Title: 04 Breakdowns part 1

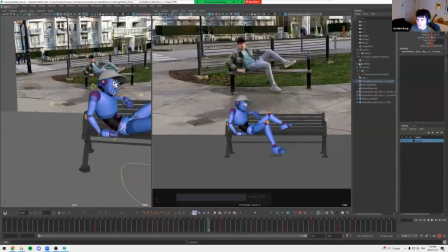3238s
Checking kind of.
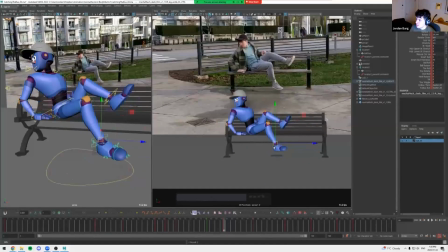Excuse me. Maybe like, kick this leg out actually a little further.
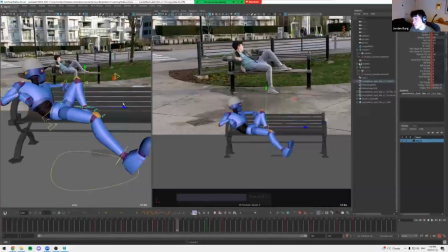3257s
Get a little more of a scramble. And then if I look closely at the reference,
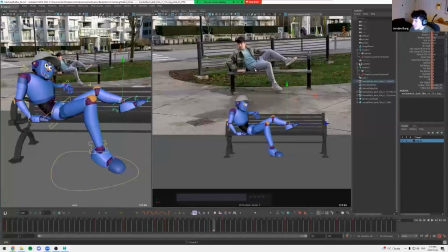3273s
we're actually very slightly lifting off, like up and off the bench, like we're replacing it. So I could actually bring this up a little bit. Oh, oops, wrong post. Could bring this up a little bit.
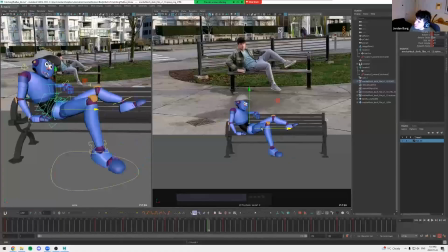3293s
So we're like moving forward. Cool. And
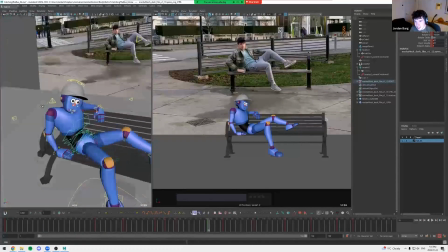3314s
since this shoulder is this arm's placing on here, I want that shoulder to like bear the weight.
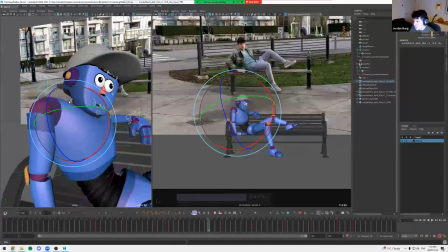3321s
So bring it up a little bit.
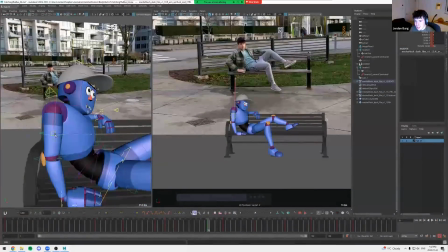3328s
And I'll use these to get like a straight. When something is like forceful, you want to kind of use like straighter lines to show it. So I wouldn't want to do like a curvy arm.
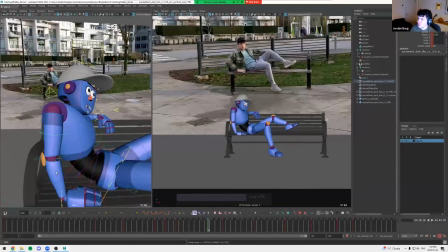3347s
I want to have it strong and straight lines.
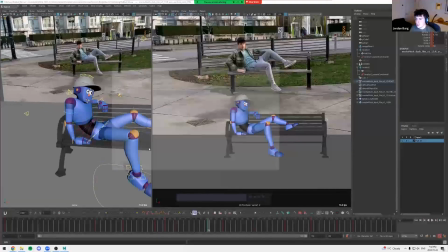3354s
Yeah, let me just say this.
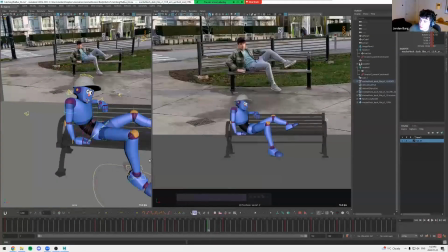Cool. Nice. It's going a little faster than the golden poses. Okay, let's look at this.
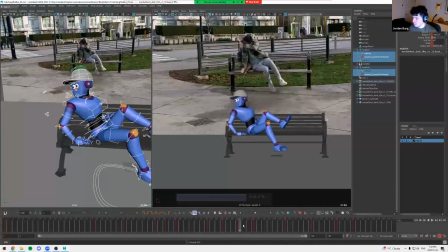Is it like a an obligation to always go straight line when you want to show like force? It's not like an obligation, but it's just usually better.
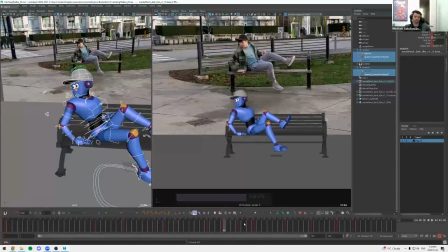3392s
Mhm.
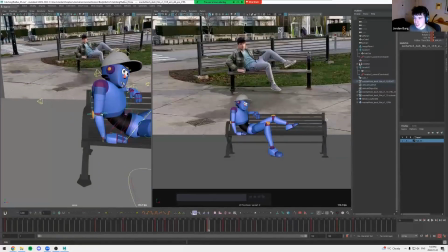3394s
Like if yeah, like kind of like I showed, like if I just like really tried to, I'll like exaggerate it, but like
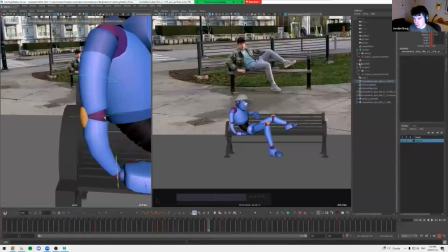3404s
is there like another control? I don't know. Like if you just look at this arm, it just doesn't look very strong, you know? Yeah.
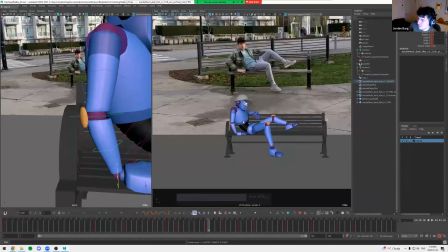3417s
So yeah, it yeah, compared to this, and especially like, I mean, I wouldn't do this. I would just make the pose that works, but this really looks like it's, you know, holding up.
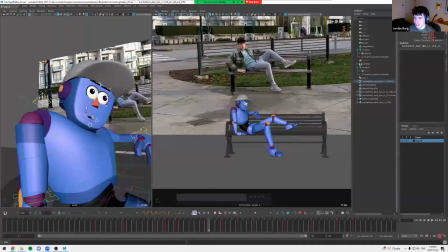3430s
Like we can get like a straighter, like a longer, straighter line.
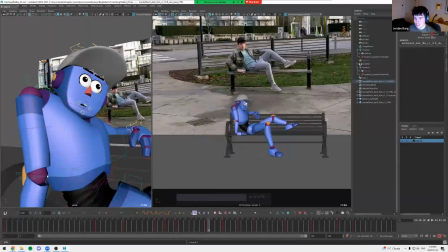3435s
If I just do that.
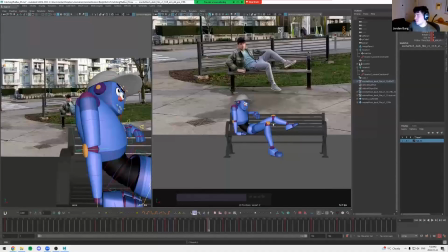3441s
Now that really feels like he's bearing the weight on that shoulder. So yeah, I would, yeah, in general, like the straighter lines, yeah, are more forceful.
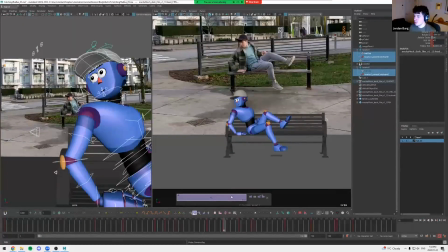And then that obviously means like something softer, you'd want more curves.
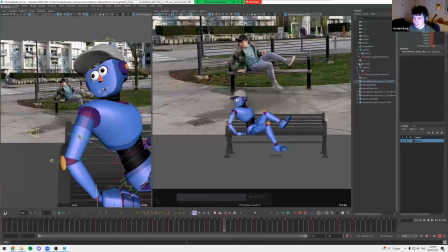Okay. Oh, I already keyed the next breakdown. So we're here. Oh, yeah.